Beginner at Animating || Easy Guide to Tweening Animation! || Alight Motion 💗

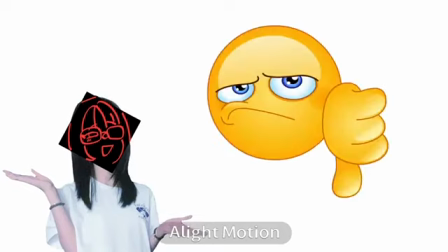7s
Hey everyone, I'm Aeth. Are animations stiff, boring, and just not simply interesting enough?
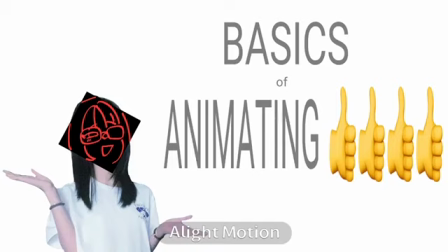14s
Well, this video is here to help you with the basics of animating. In this tutorial, I'll show you how to animate using keyframes in Alight Motion.
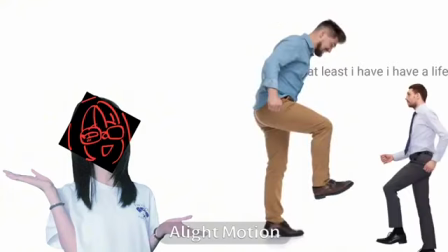23s
We'll go step by step, covering how to move and scale objects smoothly to make the animation feel more natural.
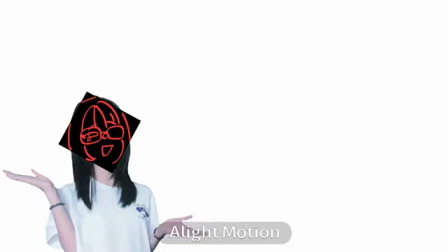29s
After this video, you'll be able to achieve something like this. If you're new to animation or just want an easy way to start, this is the perfect guide.
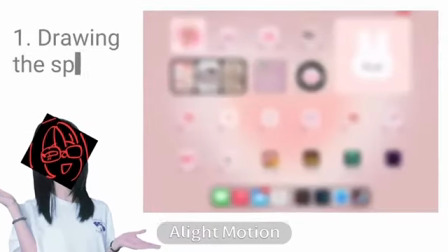42s
So let's get started. Before we animate, we need a sprite.
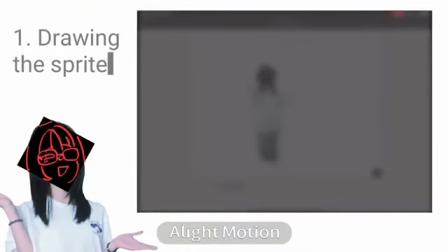47s
I'll be using Ibis Paint X, which is a great app for drawing. First, create a new canvas with a transparent background.
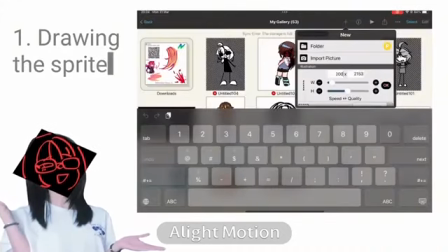54s
Make sure your canvas is large enough so it doesn't look blurry when imported into Alight Motion.
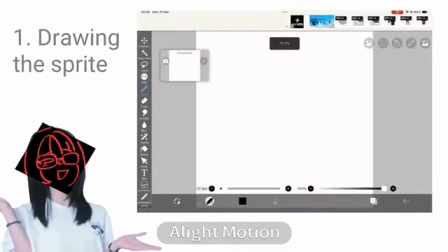59s
I recommend 2000 by 2000 pixels for clean lines. For this tutorial, I'll draw a simple character.
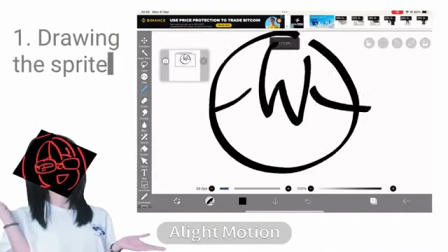67s
You don't need to be a pro at drawing, just focus on making something recognizable. You can use the stabilizer tools to keep your lines smooth.
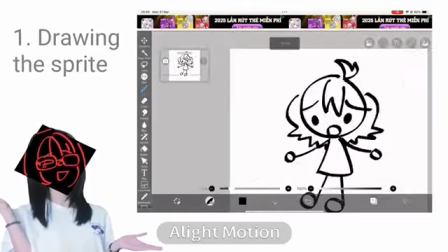75s
Once you're happy with the sketch, outline and color it. If you want a clean look, use different layers for the sketch, line art and color.
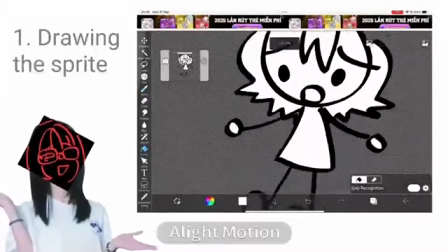83s
But since we're keeping this tutorial simple, I'll do everything on one layer.
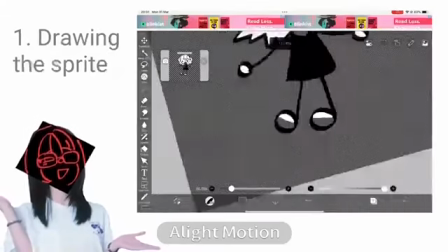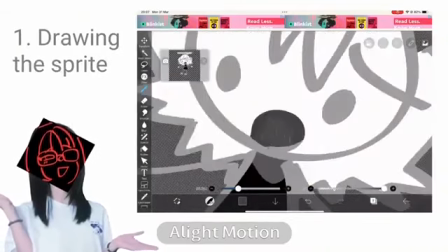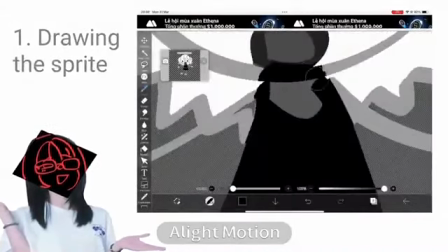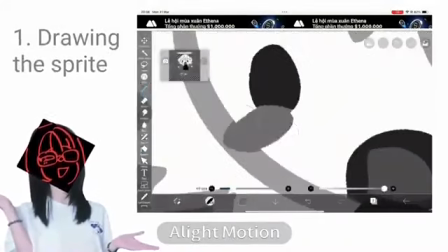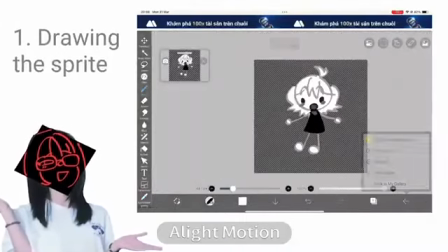116s
When you're done, export your drawing as a PNG file with a transparent background.
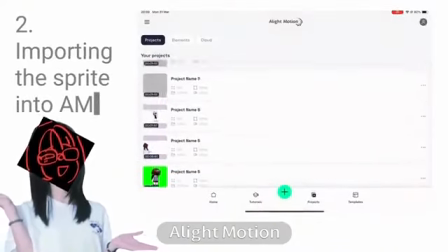120s
This is super important, otherwise the white background will show in Alight Motion. Now let's bring our sprite into Alight Motion.
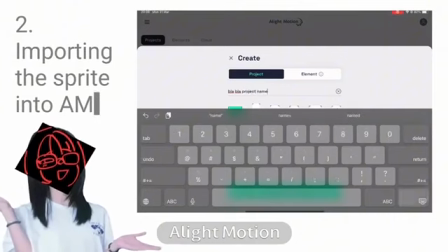129s
Open the app and create a new project. I recommend setting the resolution to 1080p at 30 FPS for smooth playback.
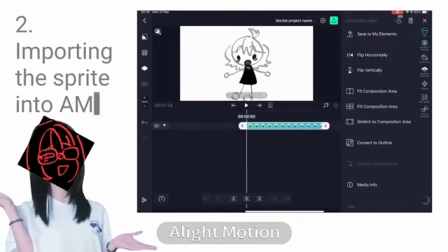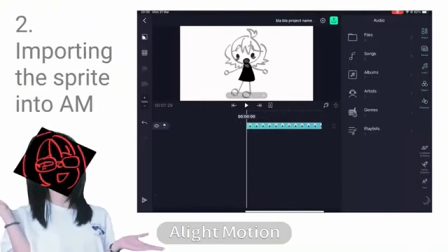144s
Tap the plus button, go to Image and Video and select your sprite. Once it's in, resize it to fit the screen properly. You don't want it to be too small or too large. Try to position the character in a spot where it will have room to move.
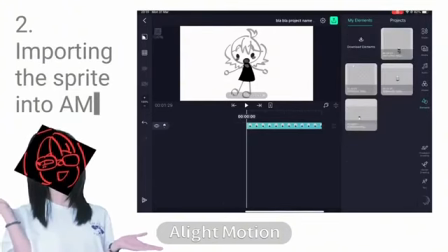159s
I'll place mine in the center, but depending on your animation, you might want to start on the side. Now, let's animate. We'll start by adding keyframes for movement.
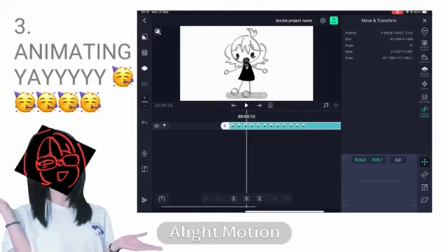170s
Keyframes tell Alight Motion where your object should be at different points in time. Select your sprite, then open the Move and Transform tool. At frame 0, tap the keyframe button to save the starting position. Now, move to frame 30 and shift the sprite to the left.
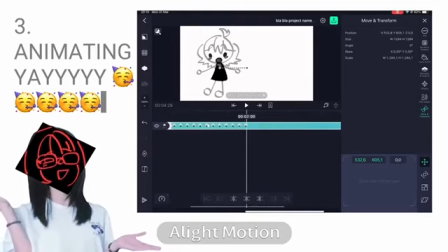187s
I'm going to do this a few more times in different positions.
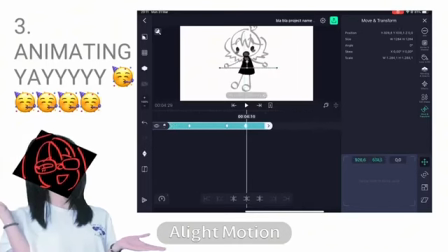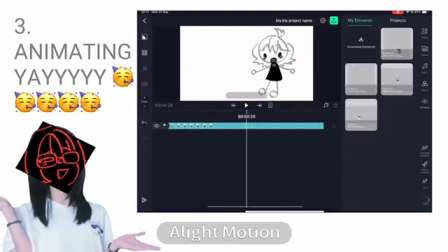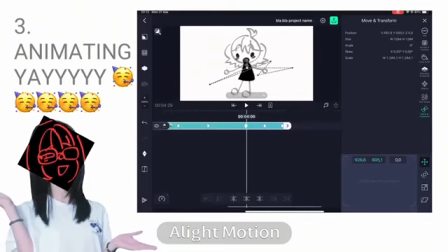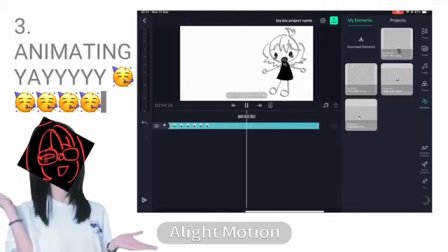208s
See how adding a little variation makes the motion feel more natural?
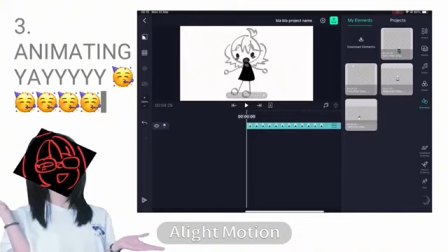214s
Now, let's add some scaling animation to make it feel more alive. Open the Move and Transform tool, then switch to Scale tab.
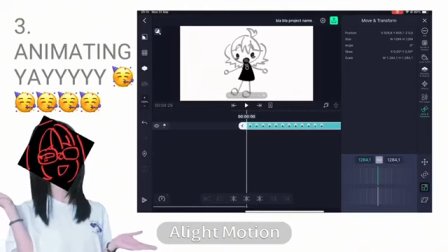225s
What you're going to do right now is going to set your first keyframe at frame 0 and then your next keyframe at the frame that you want the character to move,
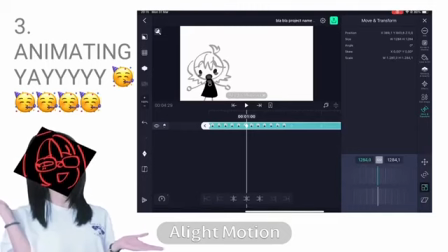233s
and you can increase or decrease the width and height depending on the animation your character is put into. You can go ahead and mess with these settings.
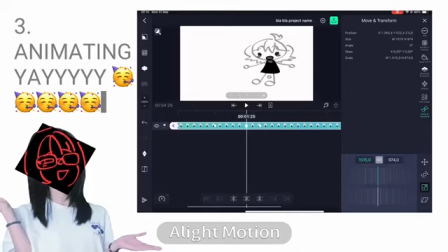255s
Don't worry about messing things up, because when you start animating or tuning,
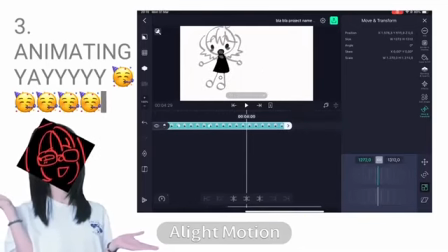260s
everyone makes mistakes, and to be honest, you can have a little fun while you're messing with the settings, right?
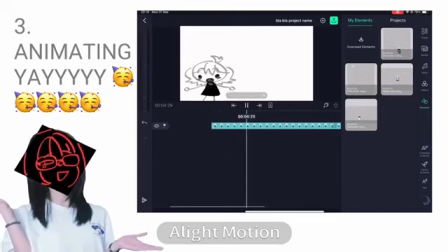266s
Just like me. You see, just after these minor changes in scale and movement that your character become more bouncy and smoother.
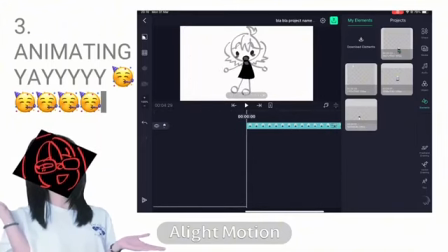276s
But we can step it up a notch with changing the direction.
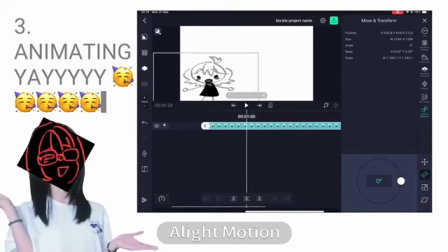281s
Changing the direction is kind of similar to changing the scale and movement, so I won't explain too much on it.
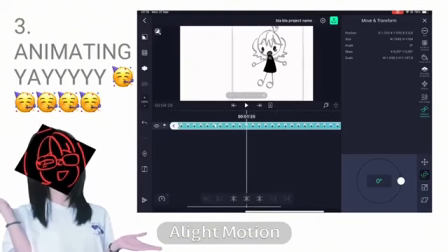288s
But for example, you can raise it slightly as it moves to the right, then lower it when it comes back. This creates a natural arc instead of a stiff movement. This actually depends, and you can mess with the settings if you want to.
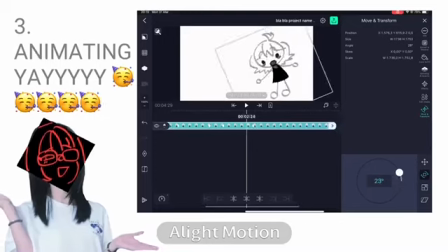302s
Now, let's bring it back to the starting position with a slight variation, maybe a downward arc this time.
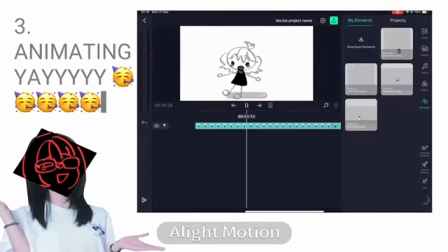311s
Now your character moves back and forth with a more natural feel. You can experiment this by making the movement more exaggerated or subtle.
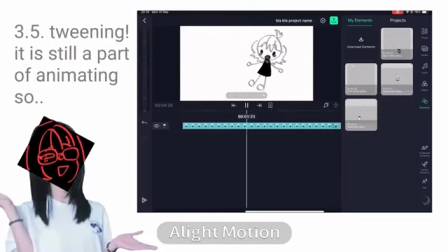320s
Right now, the animation looks okay, but it could be smoother.
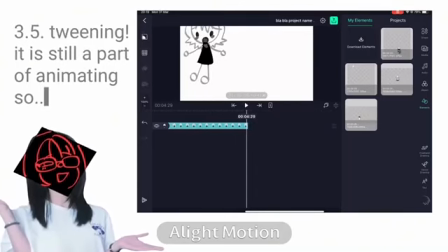325s
That is where easing comes in.
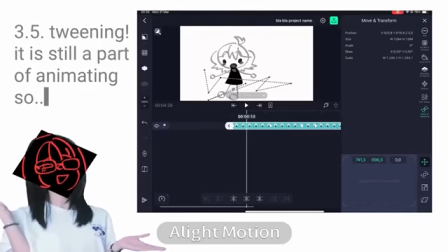329s
Easing helps your animation speed up and slow down naturally instead of moving at constant speed.
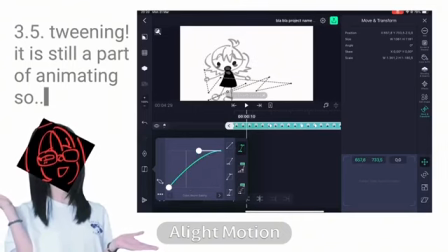335s
Tap on your keyframes, opening the easing curve, and choose ease in and out. This makes the motion start slow, speed up, and slow down again. If you want an even more dynamic effect, adjust the curve to make the motion more dramatic or subtle.
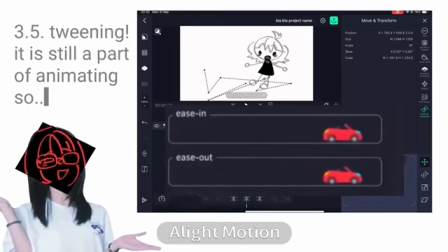352s
It is preferable if you use ease in or ease out, which are the ones that I usually use.
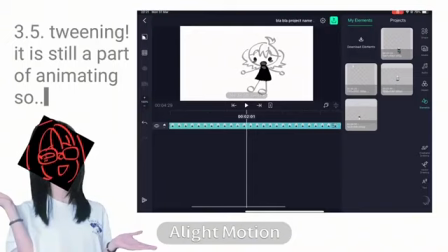358s
Now, go ahead and mess with it until it meets your liking.
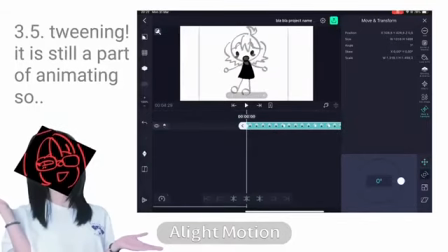365s
Sometimes, you might just need to replay the video again and again just to check if the animation is right.
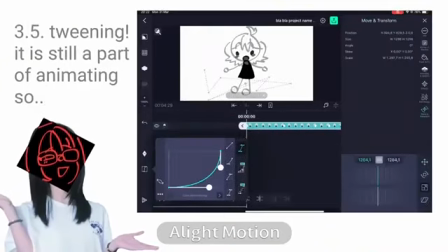372s
But that will sort itself out.
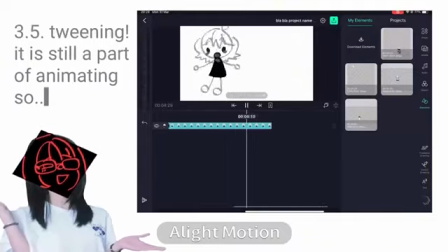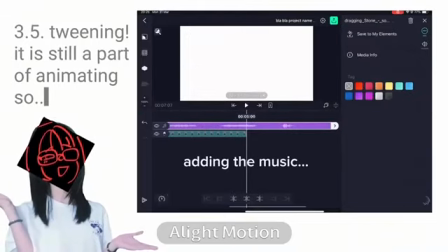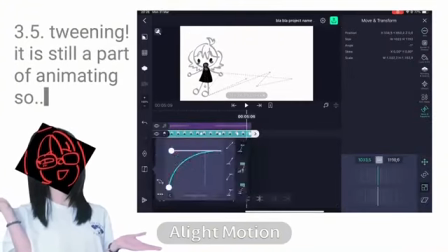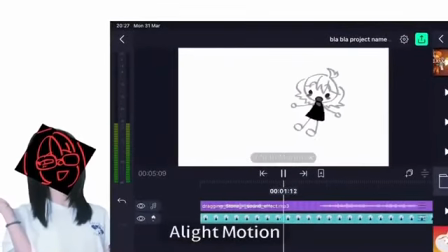402s
Now, the animation flows much more naturally. And that's it. You've learned how to animate position and scale in Alight Motion using keyframes. With just a few small adjustments, you can make your animations feel much more lively.
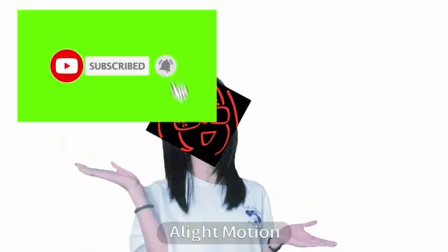421s
If this tutorial helped, make sure to like, subscribe, and comment. Let me know what you'd like to see next. Thanks for watching.